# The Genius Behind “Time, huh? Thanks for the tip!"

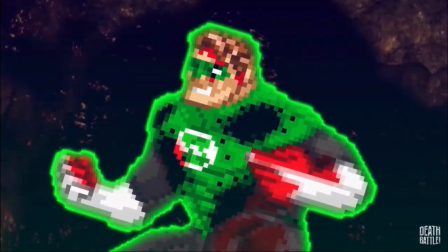4:06 Because that's roughly how long it'd take for someone to hear sound through space.
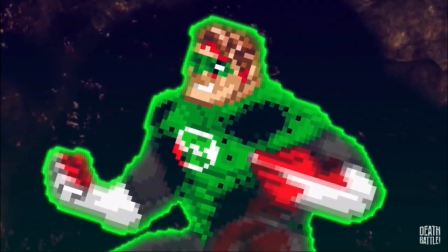4:11 By reacting so quickly to when Alien X said it he also manages to show that he is immediately appreciative, not just after a long moment of reflection. This also allows tricks the viewers into thinking he will say thank you which is then beautifully subverted when he in fact does not say that.
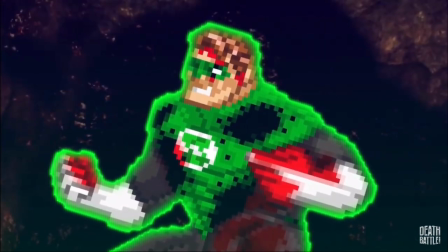4:27 This adds a subtle plot twist to the narrative flow of the battle that delivers a real oh shit moment beyond what anyone was expecting.
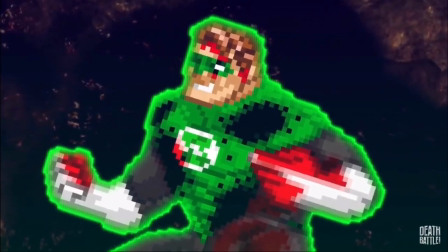4:34 Without this, the battle would lack a real impactful moment and would fall flatter than my baby sister. It is also incredible that Hal Jordan Green Lantern of Sector 2814
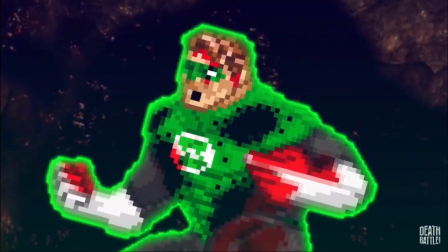4:45 was able to say two sentences faster than Alien X could uncross his arms.
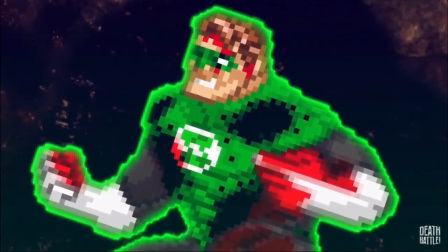4:50 This shows his immensely quick Brian and how well he can smarts his way through a fight.
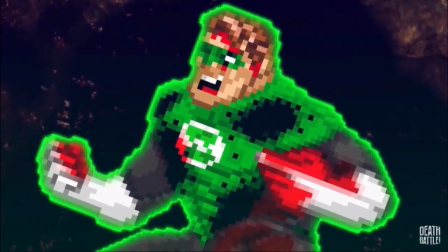4:55 And that his opponent despite being strong when as any alien aside from Alien X, is still a 10 year old.
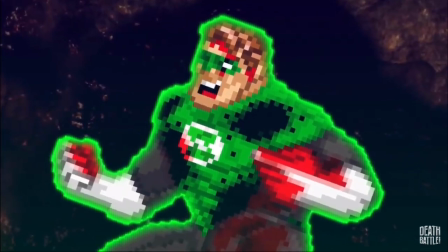5:01 And all 10 year olds are absolute morons with brains as wrinkly as a baby's buttocks and all the experience of that 1 RPG
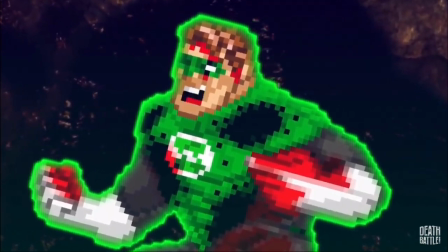5:08 character you never bothered to level up because he came in at level 1 at the endgame and you couldn't be bothered to grind him.
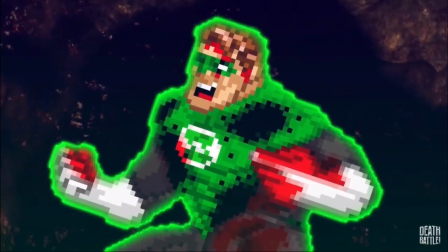5:15 This especially shows off how Death Battle decided to use 10 year old Ben Tennyson wielder of the Omnitrix as
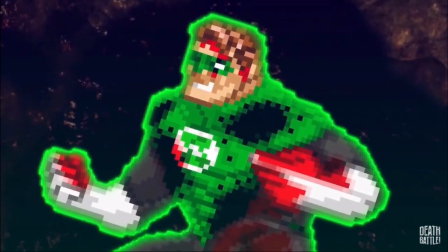5:22 opposed to teenage Ben Tennyson wielder of the Omnitrix despite using the voice of Ben Tennyson wielder of the Omnitrix.
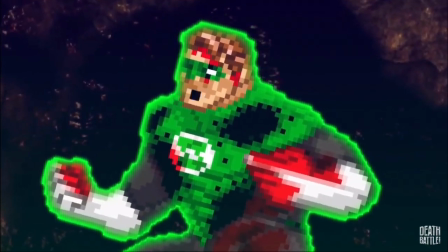5:29 This helps remind us that Death Battle are not perfect,
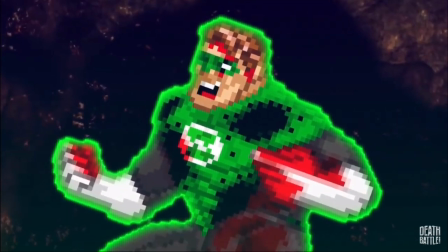5:32 which is obviously part of the line because this line is in fact perfect and just wants to flex on the rest of the entire show.
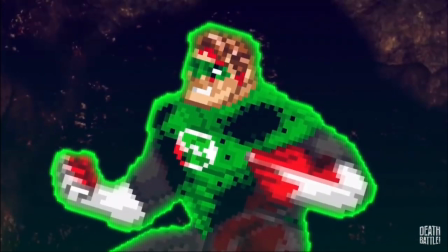5:39 Especially that crappy music track. You know the one.
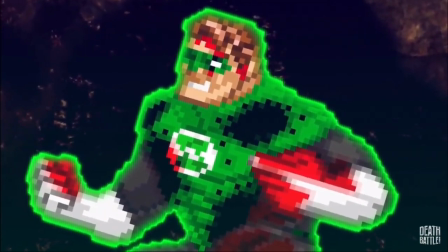5:43 Finally it is a secret metaphorical transcendent multi-galaxy brained way for the series creators Ben Singer
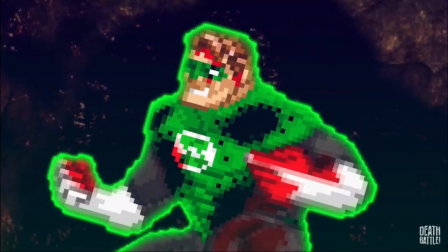5:49 voice of Wizard and Chad James voice of Boomstick to communicate that they are both thanking the fans for watching.
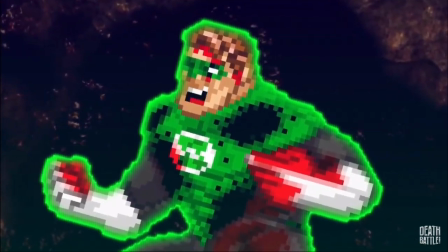5:55 Thanking Rooster Teeth for buying them out so they can promote a crappy 3D anim show that isn't actually anim,
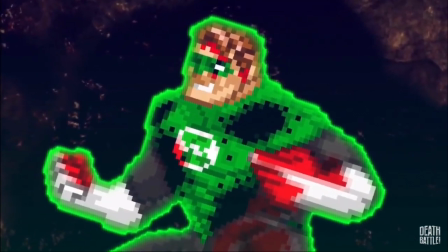6:01 and also thanking the Ben 10 fans for giving them a lifetime supply of salt so
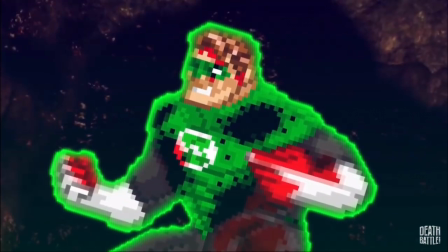6:06 they have one less reason to actually leave their basements and interact with the outside world.
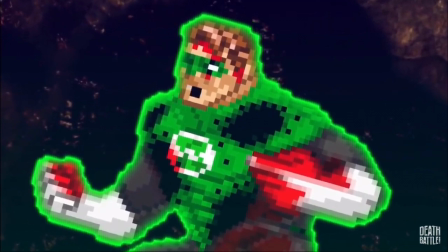6:11 The use of the word for is also equally as brilliant as the rest of it.
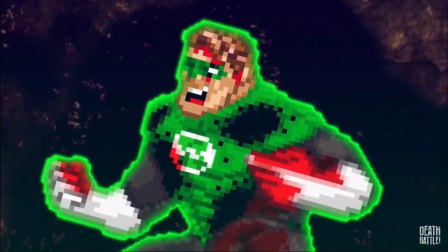6:15 It manages to convey both that it is a preposition with the purpose of directing us into the next
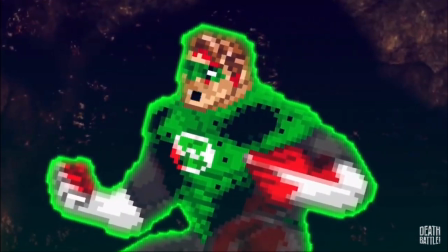6:20 word in a natural flow and also acts as an anagram and an acronym for other important elements.
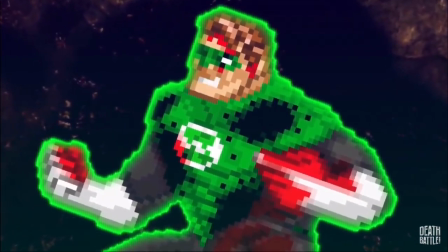6:26 It manages to reference both the words for and for.
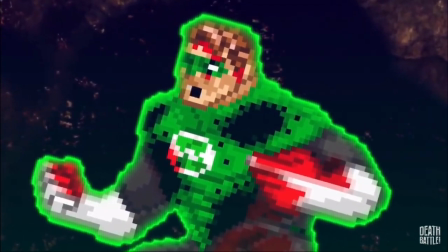6:29 For meaning situated or placed in front which is fantastic foreshadowing for the future act of Hal Jordan Green Lantern of Sector
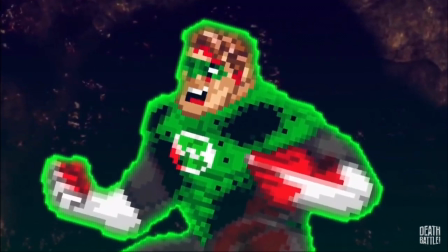6:36 2814's victory and how he is placed in front of Ben Tennyson wielder of the Omnitrix as winner of the death battle.
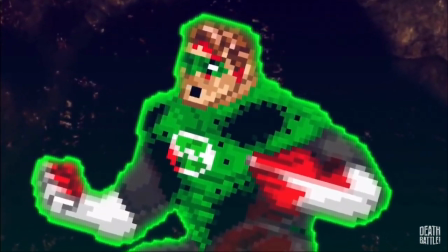6:44 Ben 10 vs Green Lantern. It is also an exclamation used in golf.
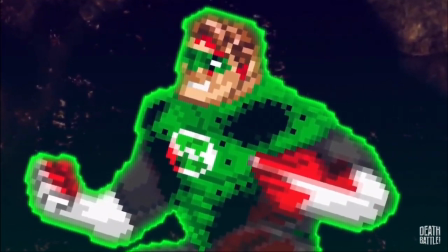6:49 This makes a brilliant connection to grass which is green, and allows those who didn't notice that the green lanterns are in fact green,
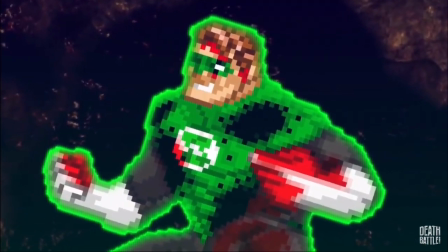6:57 but even further elaborates that Ben Tennyson wielder of the Omnitrix is in fact also green in color scheme,
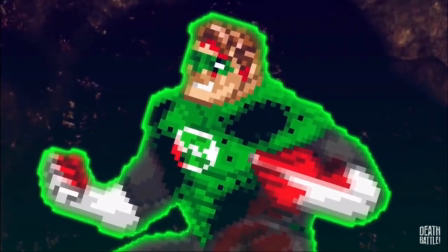7:03 explaining to both blind people and absolute morons that these characters use green in their color schemes, a fact that normally wouldn't be worth explaining as anybody over the age of four can tell, however anyone who watches death battle most likely is not over the age of four and as such it is important
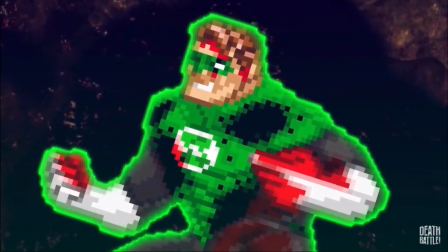7:20 to express this in the dialogue. This segues us into the fact that 4 also sounds like 4.
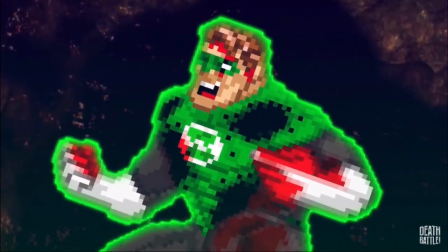7:25 The number, which is the fourth number in a linear sequence of whole numbers, which are numbers that do not involve decimals or fractions and are full integers.
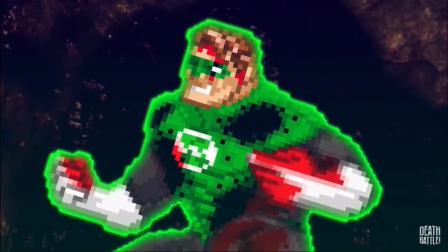7:34 4 is the number between 3 and 5 within the positive range or above 0, which is a number that literally means nothing and also should be divided by.